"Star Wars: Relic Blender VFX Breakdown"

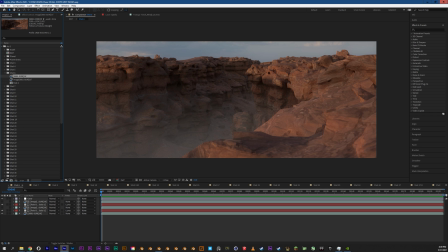16:26 I have had After Effects projects corrupt in the past and it's always been heartbreaking. So make sure you're doing your backups. But if we look at a shot 6A here, we can see that there are a few layers here that get us to this final product.
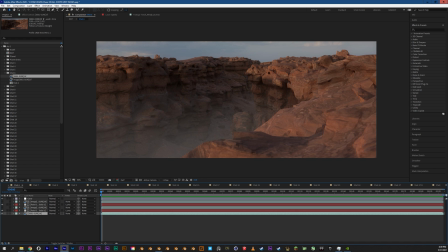16:43 So the first one and most important one is just your video layer.
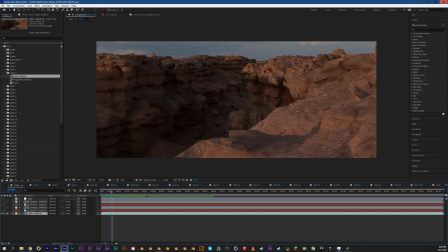16:48 So your video layer is, in this case, a TIFF image sequence that I just brought in to After Effects.
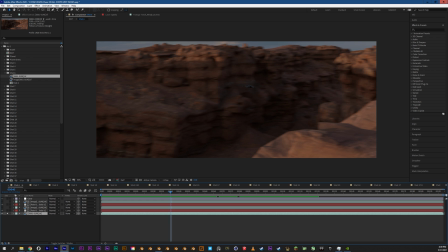16:56 I just made a new composition so on top of that is the
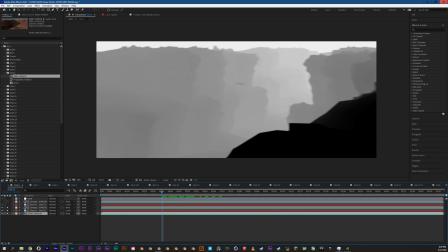17:02 mispass now the mispass is being applied to a solid layer
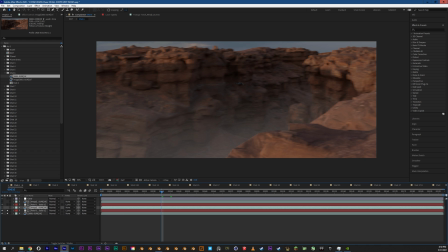17:09 below it with a luma mat and what that means is if I go into that mispass I can start adjusting the exposure through levels
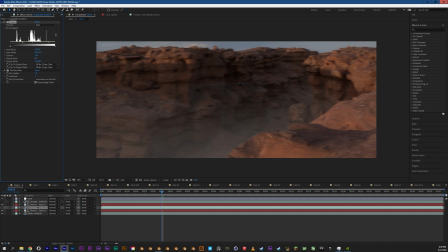17:26 and edit where those atmospheric effects are seen.
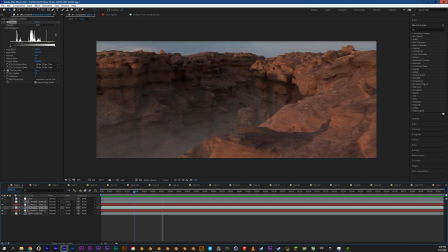17:31 Now, the reason that I'm using this is because these are large scenes. And if you're in a large scene in real life, your visibility over distance goes down because there's air in the way.
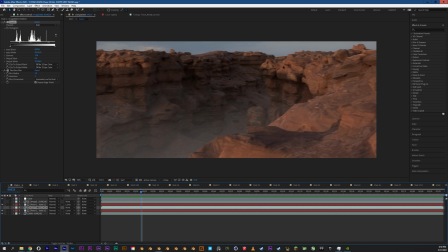17:47 And floating around in the air is dust particles or anything else that might obscure your view after any given distance.
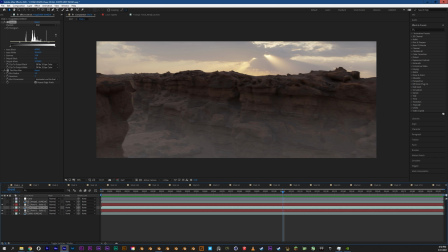17:56 But what it also did is it gave a lot of dimensionality to these canyons and just added a lot of realism without a lot of work.
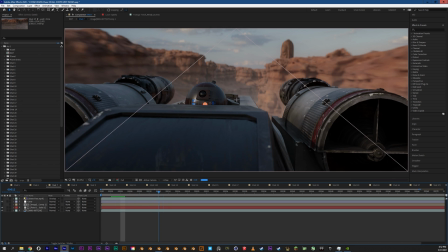18:04 So every single shot in this project that is at ground level has a mispass to give it some dimensionality.
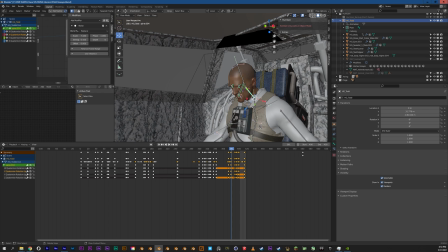18:10 All right, now let's take a look at the pilot. So all the close-up shots were done, obviously, in CG.
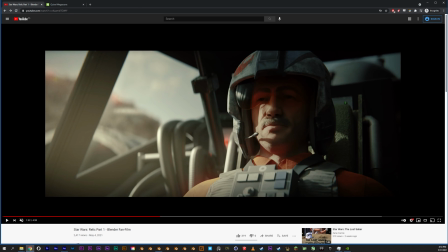18:19 my original plan was to shoot with a cosplayer with a full x-wing outfit on green screen and composite him into this x-wing interior that i modeled however covid ruined that so i i wanted this to be uh done for may 4th i wanted it to be done for star wars day
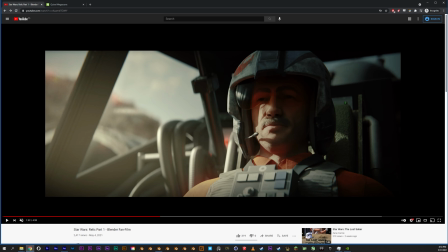18:38 and to make sure that happened i relented about two weeks before this before i wanted it to be uploaded and i thought if I if I want to get this done I have to learn how to do all of this all of the close-up shots in
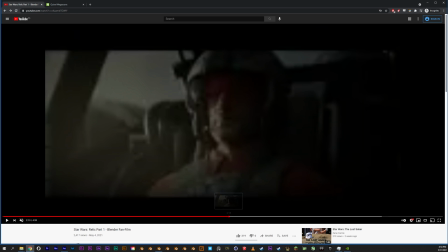18:53 blender now this turned out to
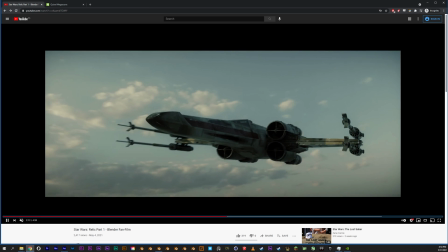18:57 actually be a little bit easier than I was anticipating it wasn't easy by any means but it was is easier than I thought it would be so
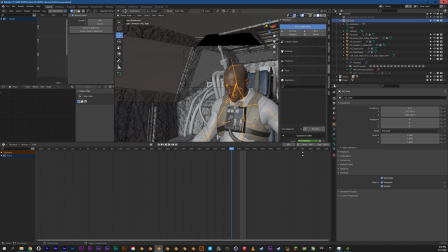19:05 let's take a look at that so here we have the the project file for for this for the for the pilot close-ups now there's a
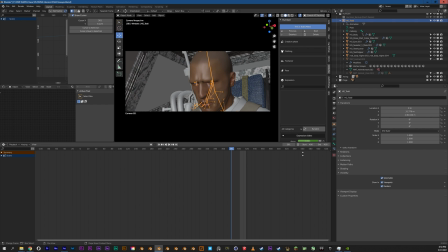19:14 this project files actually broken um what i did is i is
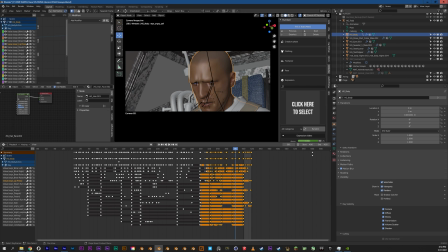19:19 i animated the entirety of every single shot on one timeline so that i could go in and set my keyframes and export shots individually without having to jump around between project files and at some point uh his neck got bent um
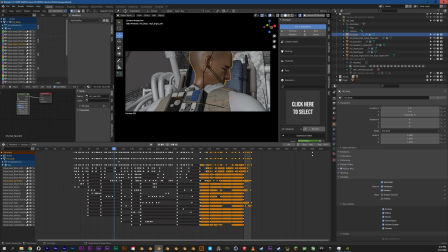19:35 i'm not exactly sure what caused that i'm not exactly sure what's going on there um i i know what's going on with the camera you know because the camera changed from from shot to shot but the shots before it were finished so i guess it doesn't really matter every single keyframe you see
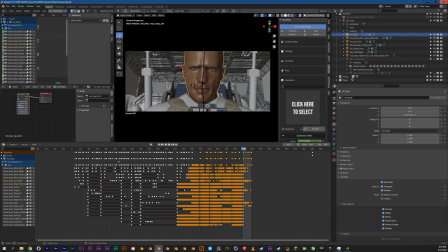19:50 here is facial animation keyframes so this is a uh plugin for blender called human gen and human gen is great it's really easy way to create high fidelity characters within blender but again as with everything there's a couple things i did that kind of i feel took it took it to the next level.
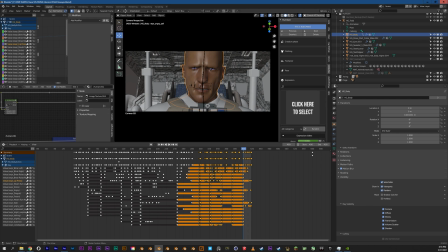20:08 So one of those things that I did was in the skin here, might be a little bit hard to see here, is I went to a site that does AI up-resing and
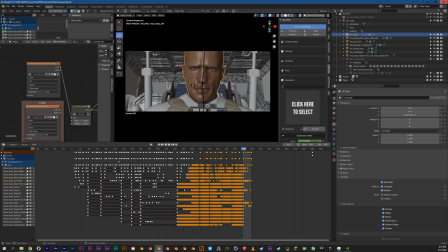20:23 I up-resed the skin textures from 4K to 8K.